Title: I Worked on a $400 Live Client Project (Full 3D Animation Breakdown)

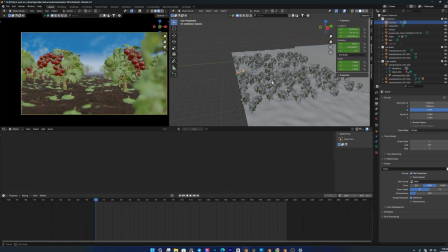Basically, I already did the animation part. I just record it after finishing the animation.
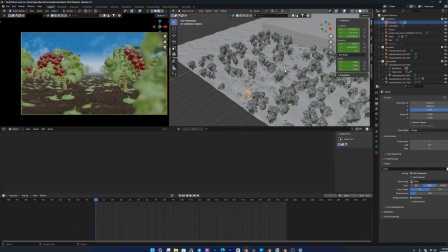So I want to show the process. The process is same as I shown. Now I break down my file.
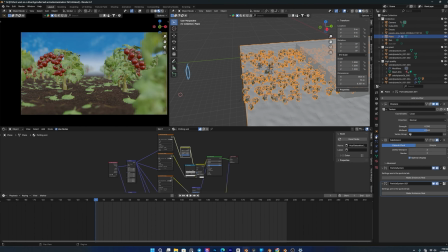Here this is the first scene where I add displacement on the ground,
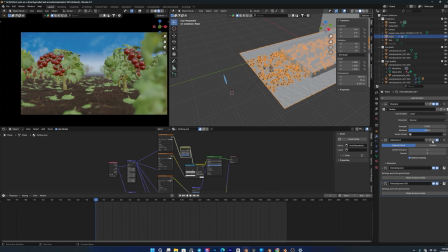then subdivision is for render only, then particle.
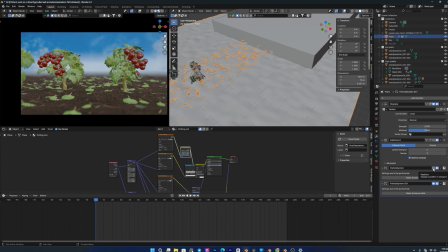First particle is the all foreground and background plant,
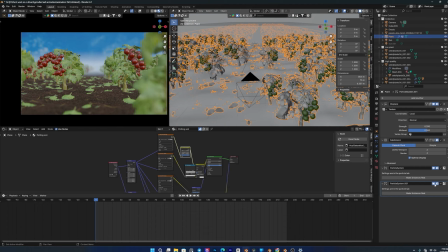and then the second one is the leaves on the ground.
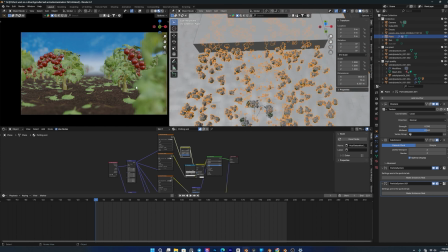I add only into this part because other part are not shown on the camera,
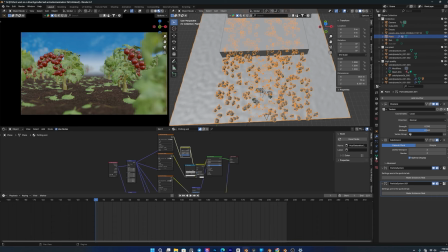so it will save the PC power.
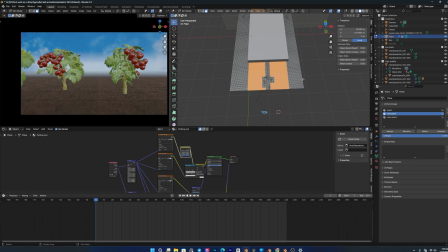Here this is for the plant and this is for the
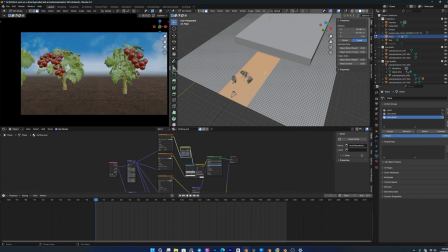drop mean leaves and the branches.
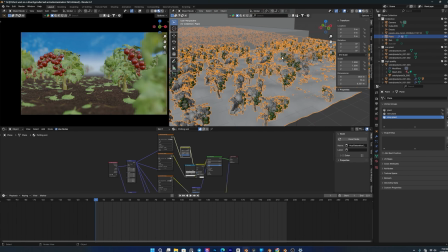Then I also need to animate it like the wind flow to the leaves.
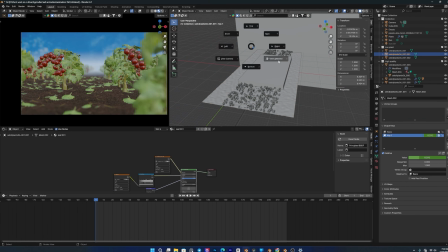For this I make some low poly
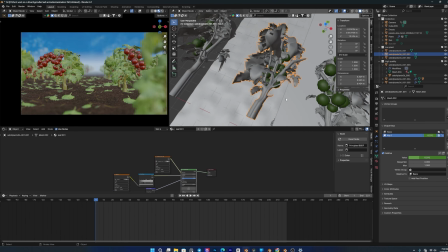plant. Here you can see I delete the subdivision from them because it will not get highlighted on the scene.
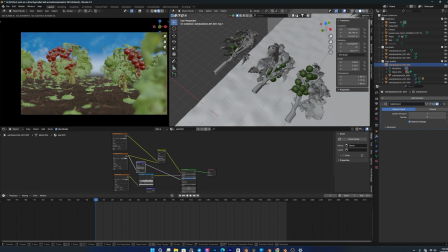I add 2 to 3 main plant
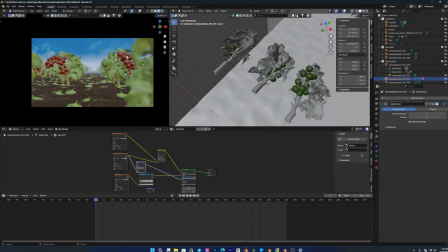for the animation, then all the plant in background.
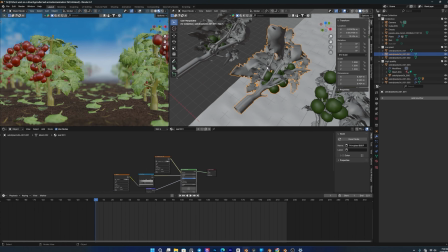So I
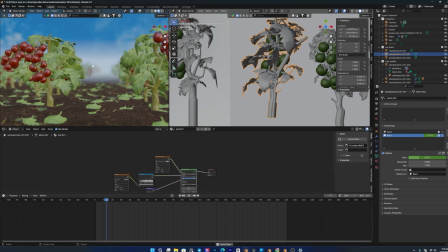add a shape key and animate it, see here, so that it show like it's floating on the air.
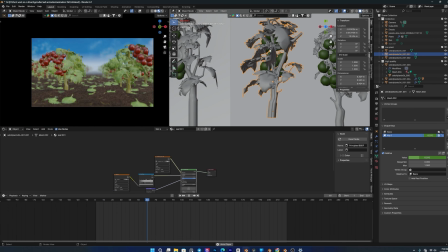See,
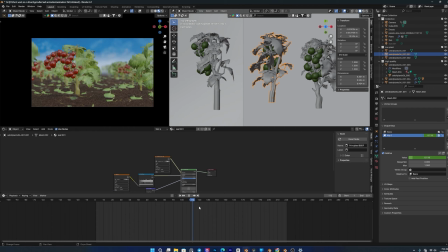that's it. Then the camera slowly zoom and is focus on one leaf.
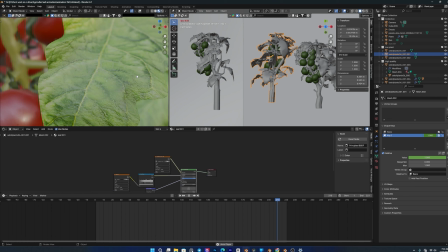Then on the leaf we show the
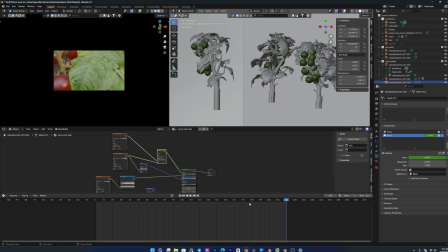for lighting I only use
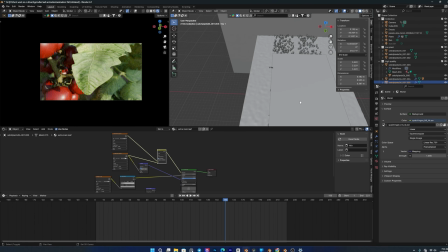HDRI, also has sunlight here. Let me show you. Here is the sunlight.
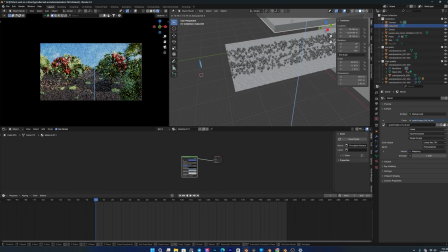Here you can see. I also add a fog layer here. If I remove this, it will not look that much depth. So for the better contrast, I add this fog layer. This is the fog layer shader, simple fog volume, principal volume.
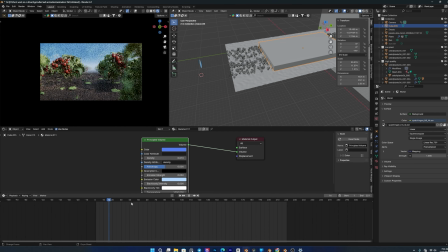Yep, this is the first scene where camera zooms in and it go inside. Then second scene.
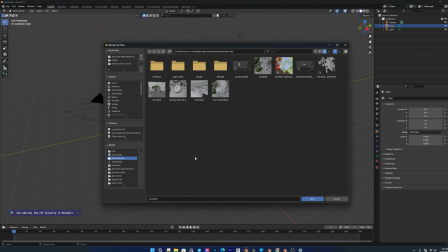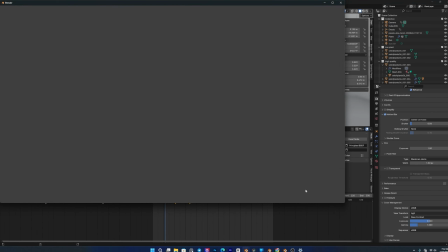This is our second scene where we show the drop.
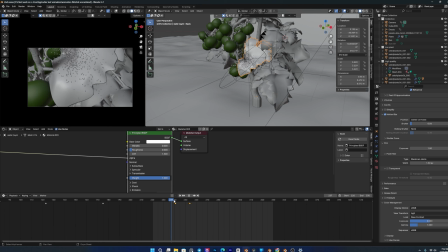You can see drop place. Then we go. Now we go inside the plant. And
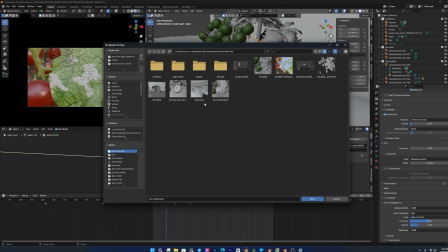then third one.
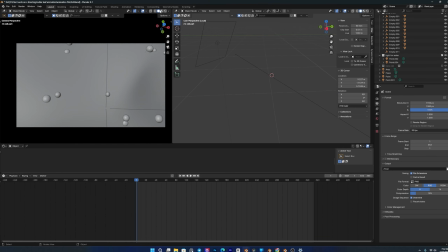Now this is the third one where we go plant surface, leaf surface to microscopic level on the cross section of the leaf. Here you can see smooth transition between this and drop here.
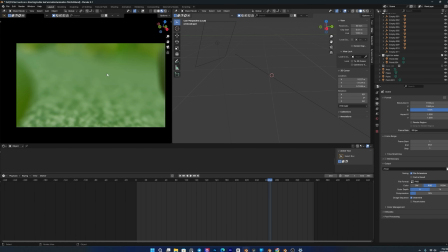So here I add a hero cell
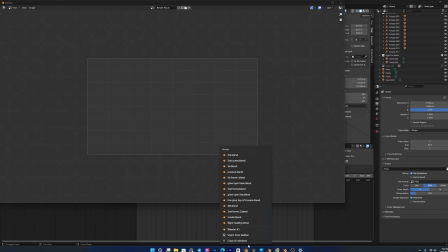which I make another file for this so that I can easily modify it after rendering.